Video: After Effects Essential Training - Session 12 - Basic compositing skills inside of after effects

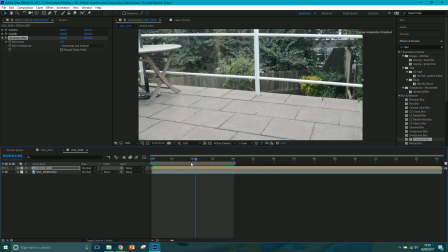Right. So I think what I'm going to do, my dirt charges, it looks a little bit high for me. So you can see, it looks as if the grass is there, when it obviously goes down a lot more, and then it just explodes from there.
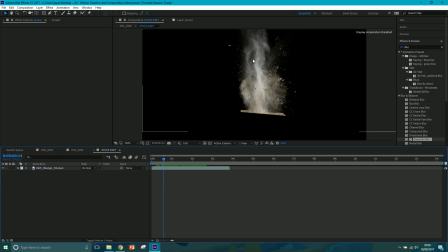So what I'm going to do is go into my stock dirt and move this down a touch more, somewhere to about there.
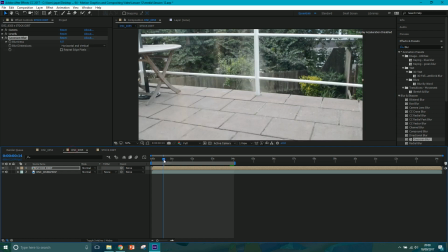And now let's come back in, and now it's going to be a lot less. Let's play this back at about a third so it goes quicker, but it's a lot less now, so it looks as if the
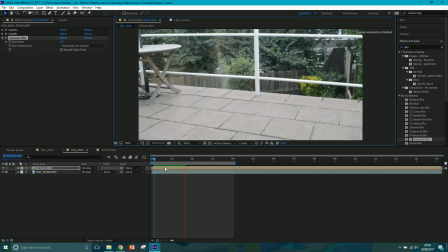dirt charge happens further down, and you can't see the grass at all, so you'd expect it to be taking place by about here. So I'm just matching that up, and then that sells it a lot more than it did before. So there you go. Okay, so that was the first one.
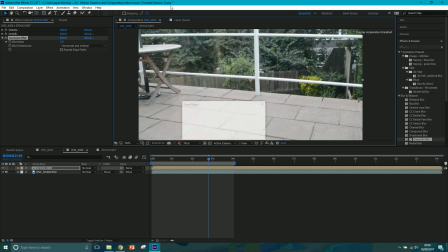We're going to move on to the second one now. I'm just going to save up and let's move on to the second one. So the second one was the teacup one. So let's get my footage and click and drag it down.
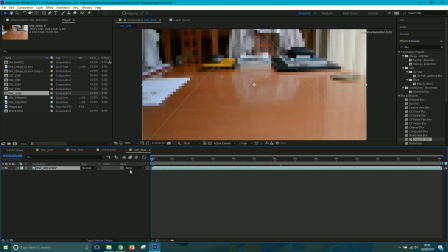And so this is just a shot of a coffee table, and the image I used was this image. Now it's not the most high quality image, but this is just all I'm using this for, is just to kind of show you how to do very, very basic compositing.
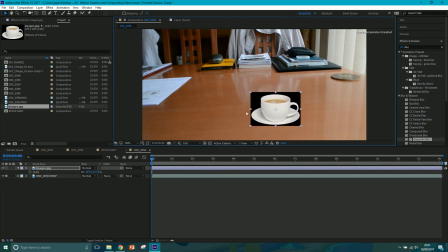So I'm going to drag this over. Obviously you can see everything's on a bit of a tilt.
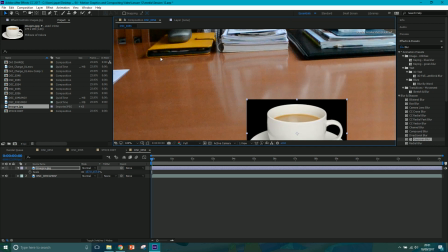If you look at the horizon line, this tablet or iPad, whatever it is at a bit of a slant because the camera's a bit slanted, so we'll match that.
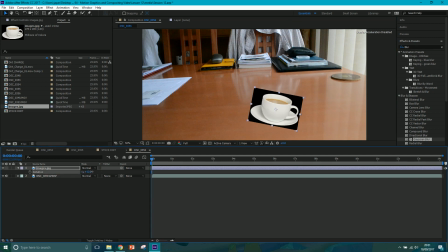Let's get our rotation up and just rotate it like so. Something like that. And let's scale it up. Touch. Now, if you ever get lumbered with an image like this,
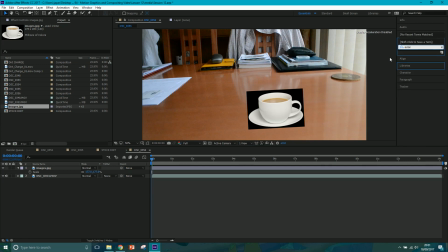a nice little technique to get rid of that black background is an effect called extract. So click and drag it on, and then you've got black point by here. And if you zoom in, we'll have a look and see how it's doing.
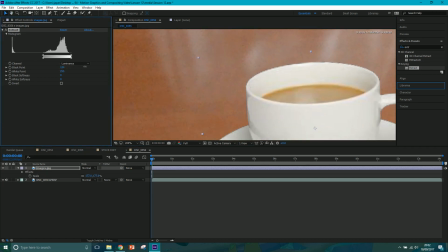Getting rid of all those black bits. And you can also adjust the black softness, but that's fine by there.
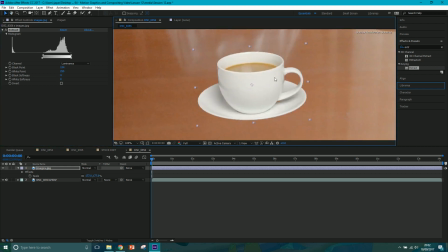Okay, cool. Actually, not cool.
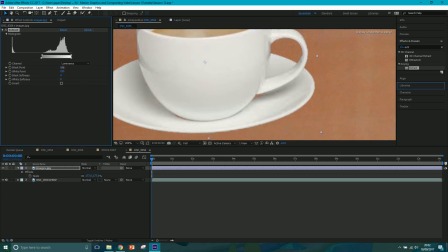It's gotten rid of some of the bits down here. So, you know, bring it back a touch.
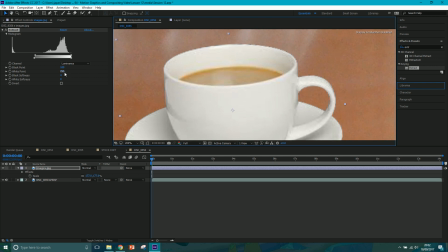Like that, and it brings back some of the edges. You know, you can spend more time, you can crank it up more so it gets rid of these edges, and then you can mask certain bits back in if you want, but I'm just going to go with, let's have a quick look.
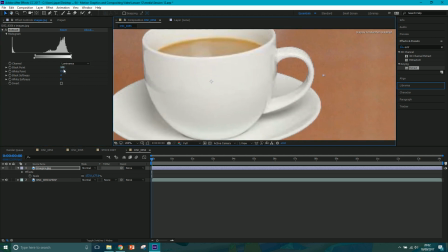I'm just going to go with black point. I'm going to go with 115, looks as if it'll do me, or
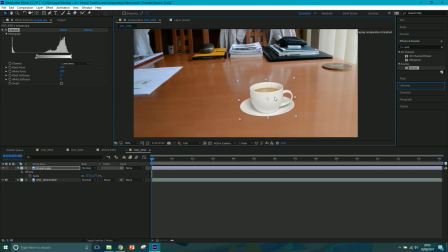107. Okay, something like that, there we go. And especially if we're zoomed out. So we've already given it a little bit of a rotation, so it looks as if it's sitting in there. Next thing we're going to do is go to curves and draw curves on there.
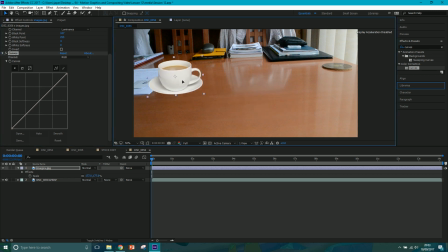Now it's just too white at the moment. If we actually, what would be a good idea is to drag it to the next whitest thing.
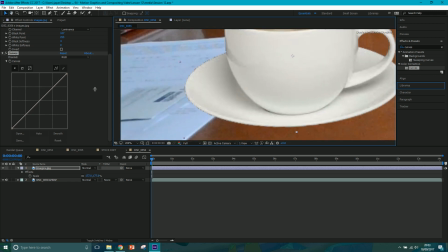So this sheet of paper is actually, for the scene, it's actually quite blue, so we want to match the whites to that. So let's go to the reds. Let's take out some of the reds. Let's go into the greens.
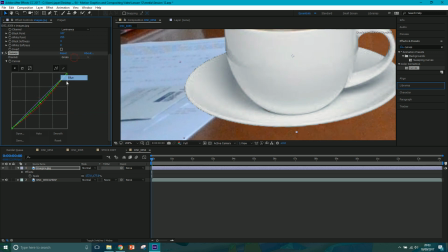Let's take a touch of them out. Let's go into the blues and push them up a little bit. So we're getting something similar to this. Let's go to the blue highlights.
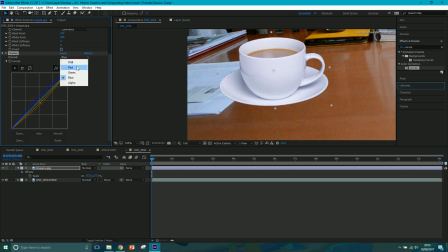Push some of them in. And let's go into the green highlights. Something like that.